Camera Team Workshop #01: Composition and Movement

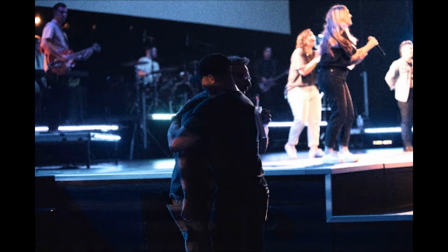Yeah, especially if you run cameras in this room, you're going to run into, you're not always going to have the best lighting conditions when you're either trying to broadcast or get photos. We're very unforgiving, or not unforgiving, we're very cruel to our photo and video operators.
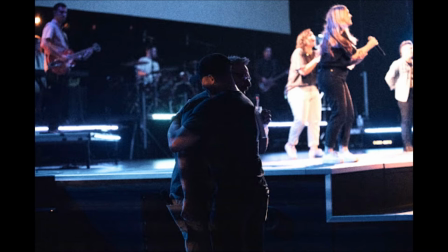That's why we're having nights like tonight, so we can learn how to run the data. The thing I do like about it is the silhouette. Obviously, we can't see it now because we're kind of far from the screen. you can almost see Scott's expression you know so like even though it isn't the best lit
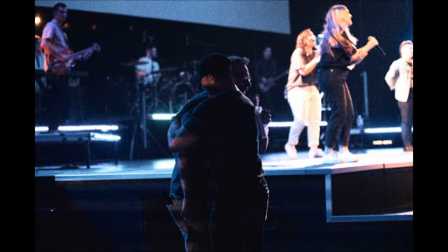and the right is a little overexposed you see like the silhouette of like two people meeting and that there's I don't know who the gentleman is who's hugging him but on the left side coming in the light just so happens to hit his eyesight like that
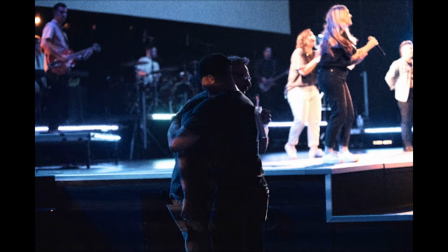and you can kind of see them exchanging this like expression you know this gets an A plus in composition for me.
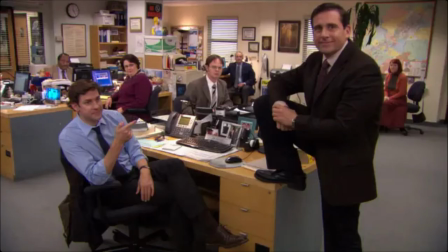I mean, it reminds me like how all the people, there's so many people in these shots even though it's a different tone and mood obviously,
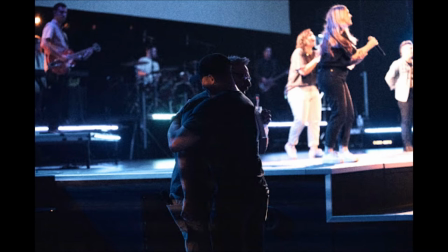but we can see every single person in this room and they've all got adequate headroom so we're not like giving anybody haircuts or chopping their heads off, yet the focus is still dead center. This is, I think, a good rare example of where a rule of thirds doesn't need to apply.
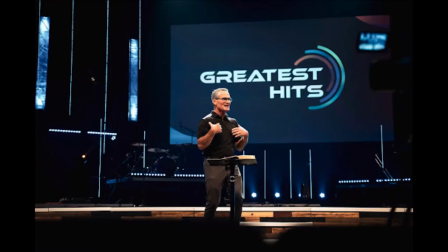Let's keep going. Beautiful shot right here of Mitch. We can see how the logo kind of frames his head it's not if you think of him as one subject and the text as another subject uh they're not totally overlapping um this this is sadie right yeah it's a play on headroom actually
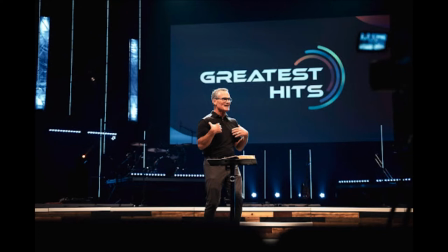it's a what it's a play on headroom because if you look at it the photo itself he has a lot but with the words it's much smaller and what's crazy is you can even see like if you look to the right What do you notice in the frame? Takes you a second to see it, but camera three is in the frame. Boom. On the right side.
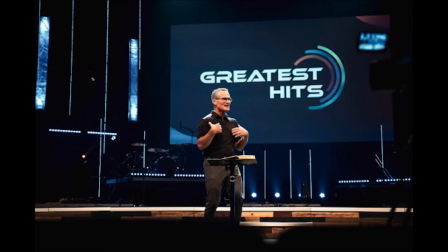But it's cool because, like, with it being blurry like that, you almost don't even notice that it's in the foreground. Me too. Exactly. You can make something into something else.
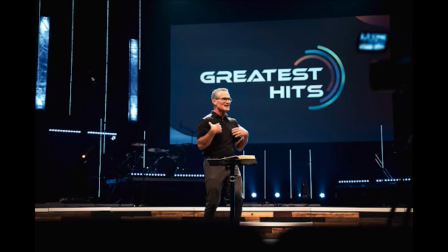Yeah. This is my favorite shot. Number one right here. Boom. Yeah.
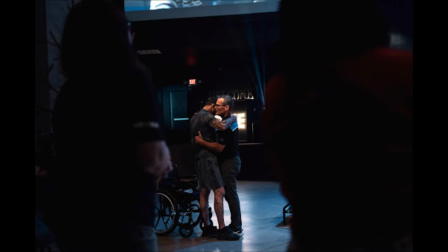That's also Sadie. Yeah. Way to go, Sadie. To be fair, I should have edited out that exit sign. This is one of our highlight of the year shots. Yeah. Except the exit sign. It's a master class on how to compose a shot. It's tough to see with the projectors and the light, but you can see there's people in the foreground out of focus,
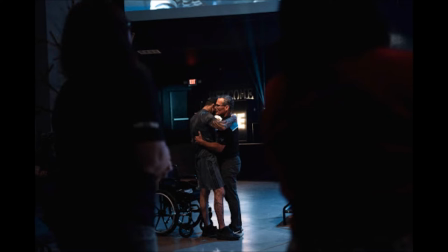and they just make this arch gateway to what is truly important, what's happening in this moment. You can see all the emotion, and luckily it was well lit, and then they're backdropped by the welcome home sign. It's just... The camera operator right there is almost sneaking up on this moment that's happening. It's like a...
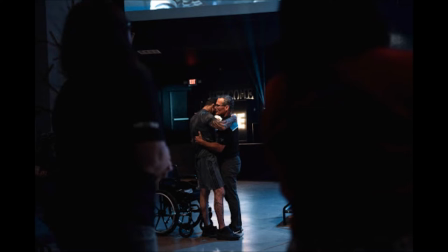It feels like it's either like a behind the scenes or like a little secret window into what's happening, which is really cool. I think it's great for people who couldn't make it, like in person. It almost feels like when I look at this shot,
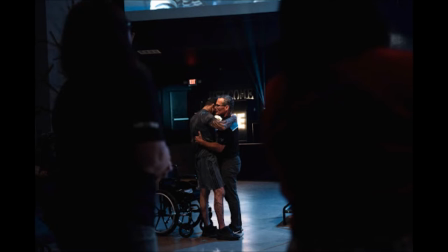like I was in the room and I was looking between a couple people and I just happen to witness this moment that these guys don't even know I'm witnessing, you know? That's like the special thing that we get to see happen in person on a Sunday when someone accepts Christ.
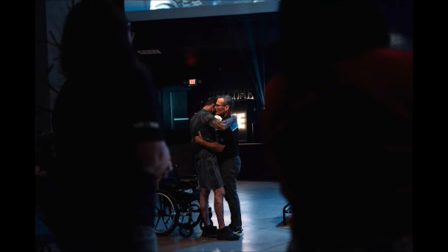But like not everyone gets to be there for that. So it's almost like I feel like I was just there in that moment.
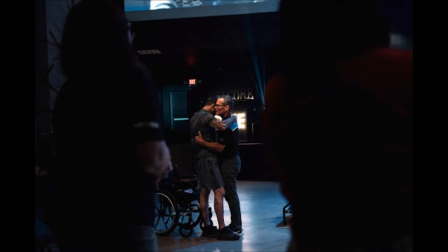We actually had a moment on Christmas Eve. I've been trying when I'm directing every once in a while. One of the roamers or camera three will capture somebody walking forward or capture somebody going up and screwing in their light bulb.